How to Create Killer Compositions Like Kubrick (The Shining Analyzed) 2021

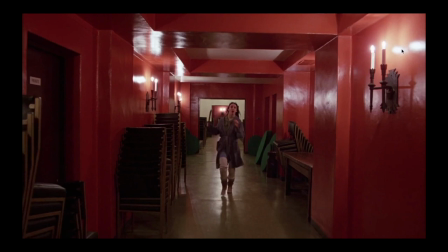(12:25)
And then she's wearing blue. Also got yellowish colors here in the lights. Same with this shot.
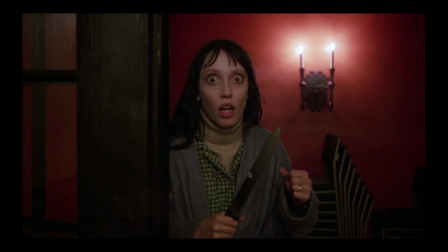(12:30)
This one actually is creating a triangular shape with the knife going up to the light and then going down the chairs here.
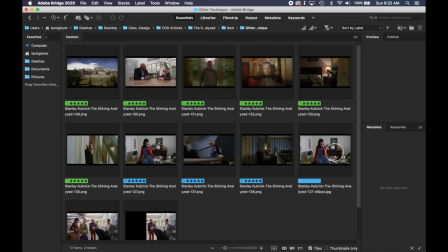(12:36)
Okay, we'll go to the next one. These are just random techniques that I noticed that are pretty cool to point out.
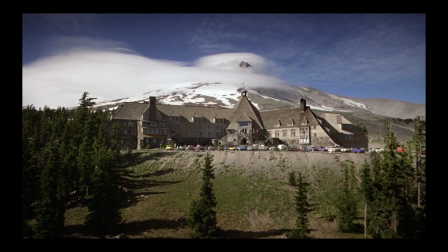(12:41)
This one is an establishing shot. A lot of movies do this just to let you know where it's taking place. We've got cool clouds, which could have been computerized, but it's creating that aerial perspective, the depth. I've actually went here, Mount Hood, and it's really, really small inside, not even close to being what is represented in the movie.
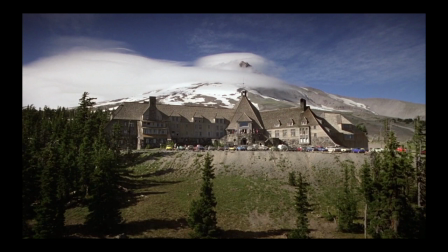(13:01)
I think they just used the outside of this as the location, and then they filmed it all in London, but I'm not 100% sure on that.
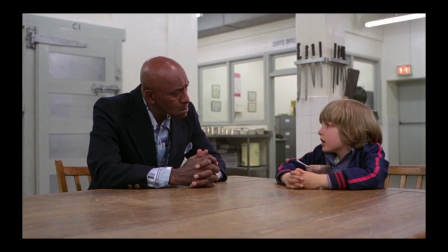(13:07)
So this scene, when they're talking back and forth, it's really close-up shots of their faces, but then Danny has a line that says, "Is this place dangerous?" And they create this shot, right? And it's got the knives in the background. So the only time they show this shot is when he says, "Is this place dangerous?"
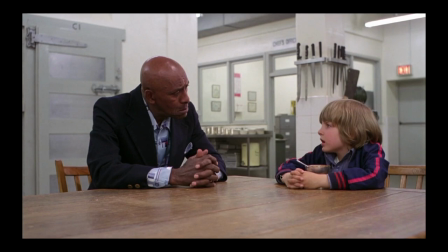(13:23)
So it's just an interesting psychological thing that they're creating. Drawing.
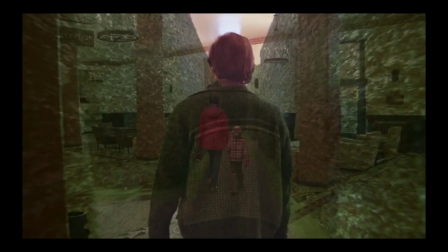(13:28) Are you scared of this place? No.
These are some cool cross-dissolve shots that I noticed as they fade from one scene to the next.
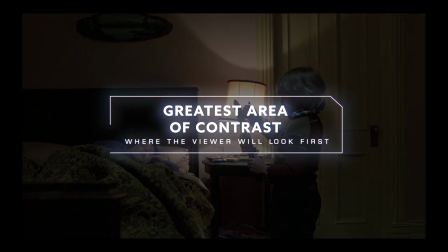(13:36)
That one's pretty cool. This one's the greatest area of contrast, where he raises the knife to create a silhouette in front of the lamp,
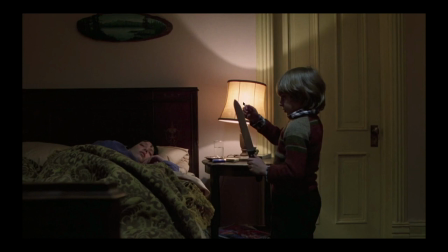(13:43)
and then he feels the sharpness in front of the lamp, so it's directing our eyes right towards that knife.
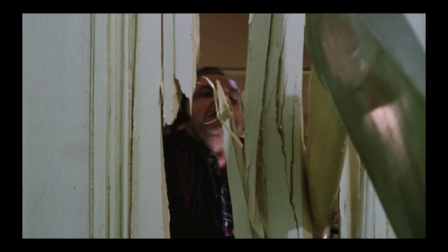(13:48)
This is a cool perspective where they have the camera really close to where he's chopping, and almost as he's chopping through the door, it's slightly shaking the camera. It's a really cool perspective, so I made note of that one.
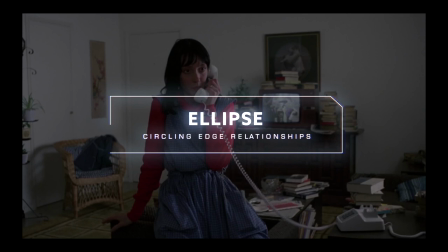(14:00)
This one, we see a circular motion going around her arm, around the books in the background, around this telephone wire, and then back to her arm going around.
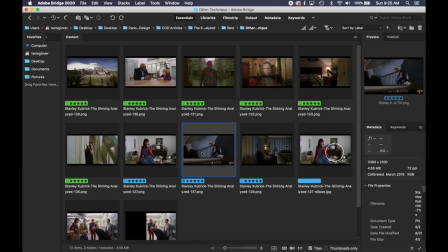(14:08)
So they designed the background to have that movement and flow. This one, when she's running up the stairs, creating interesting shadow shapes, these repeating shapes,
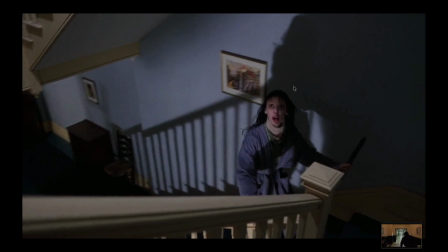(14:16)
and it adds to that feeling where it's actually like someone's behind her chasing her, but it's just her shadow.
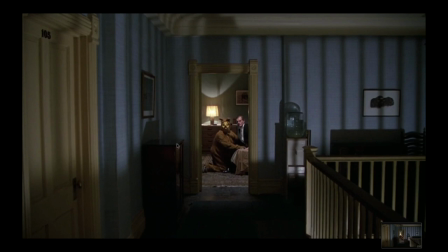(14:22)
And then it ends on this cool shot where the shadows are reflected on the wall and the crazy weird teddy bear guy in the middle.
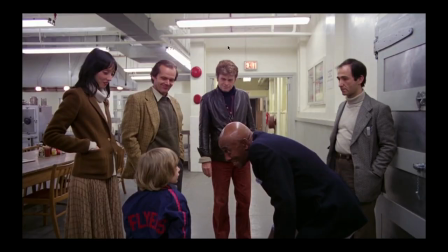(14:29)
This one right here is going to be seen in separated shapes, but also I wanted to point out, say if you're a photographer and you wanted to create illusions or avoid illusions, this is adhering to Gestalt psychology principles, and I want to show you this. So if this is a photo, it'd be kind of a bad photo, because what we see here on the right side is could be something,
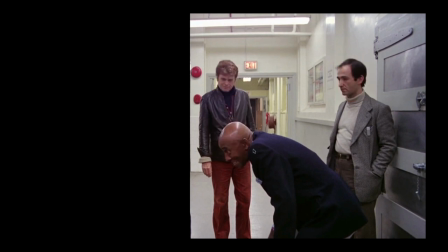(14:49)
an illusion of what's going on, which is definitely not what's going on. So you want to avoid things like that, but in a movie it doesn't matter.
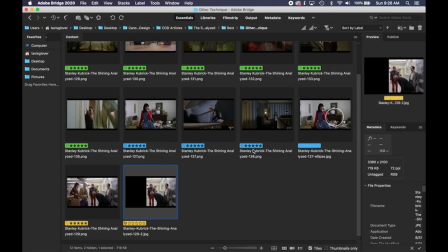(14:57)
But I just wanted to point that out, it's pretty funny. So let's go on to the other ones. We'll flip through these real quick.
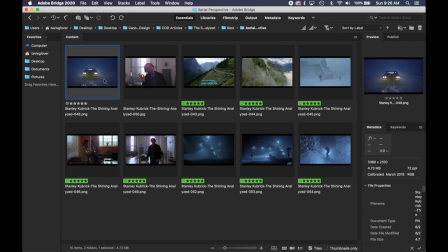(15:03)
You should, if you've been watching videos or if you're a member on the site, you should know all these techniques by heart, but I want to point these out as it's portrayed in the movie.
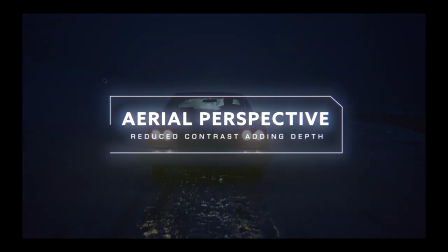(15:11)
So we've got aerial perspective, where you're reducing the contrast and creating more depth in the scene.
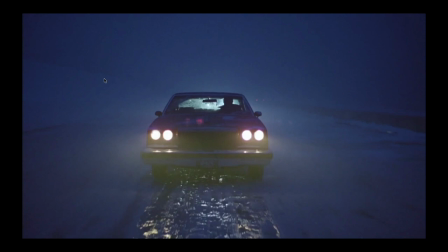(15:16)
So we've got nice foggy scene with the lights shining through it. In reality, there might not be someone driving behind him, but for this car's silhouette to show up, you need a light behind there to illuminate and create that silhouette shape. And then also we've got the shape of the person inside with the mirror. But without light behind the car, we wouldn't have this same cool shot.
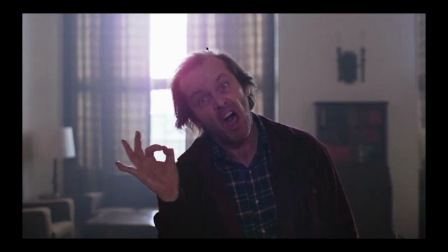(15:36)
This one, we've got lens flare, reducing the contrast around his head. His facial expressions are pretty funny.
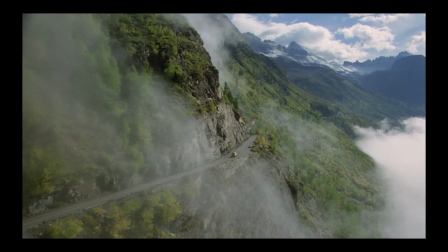(15:41)
This one, more aerial perspective, more clouds here. Just awesome shots all around, more aerial perspective.
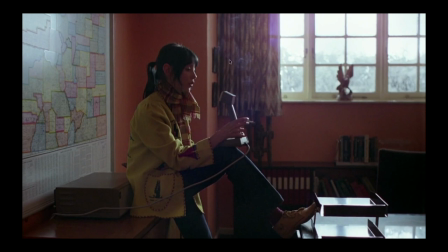(15:48)
This one, smoke can be considered aerial perspective. It's creating that smoke like a foggy day, and then also reducing the contrast in certain areas. And then we've also got the lens flare from the window. Same with this one, lens flare. This is cool.
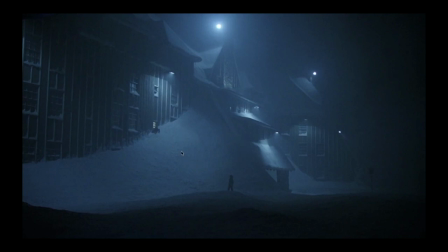(16:00)
The snow's piled up so high that she's trying to climb out the window and Danny's down here waiting for her.
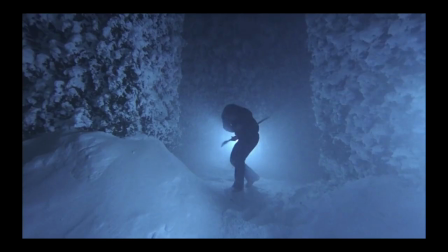(16:06)
Same with this one, more aerial perspective. This is cool where they have him centered in the shot in the maze.
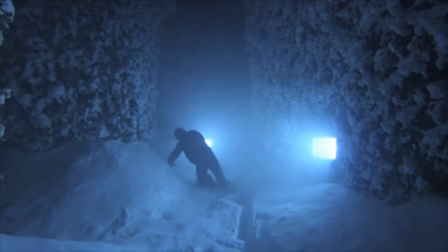(16:12)
Nice foggy night with him moving around in front of the light creates these cool lighting effects.
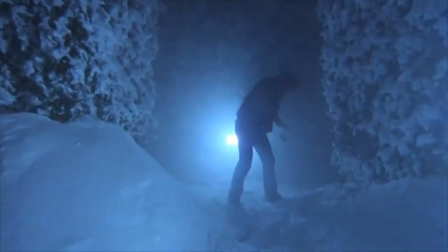(16:18)
That's aerial perspective. Aspect of view is important.
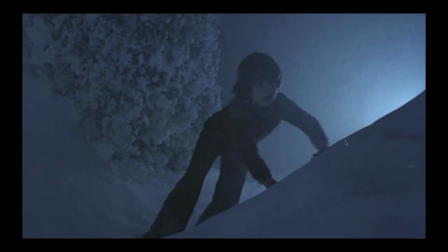(16:20)
This one, they have him crawl out and have him spread his limbs as he's kind of crab walking sideways, so we can see that cool silhouette shape. It's also weird looking.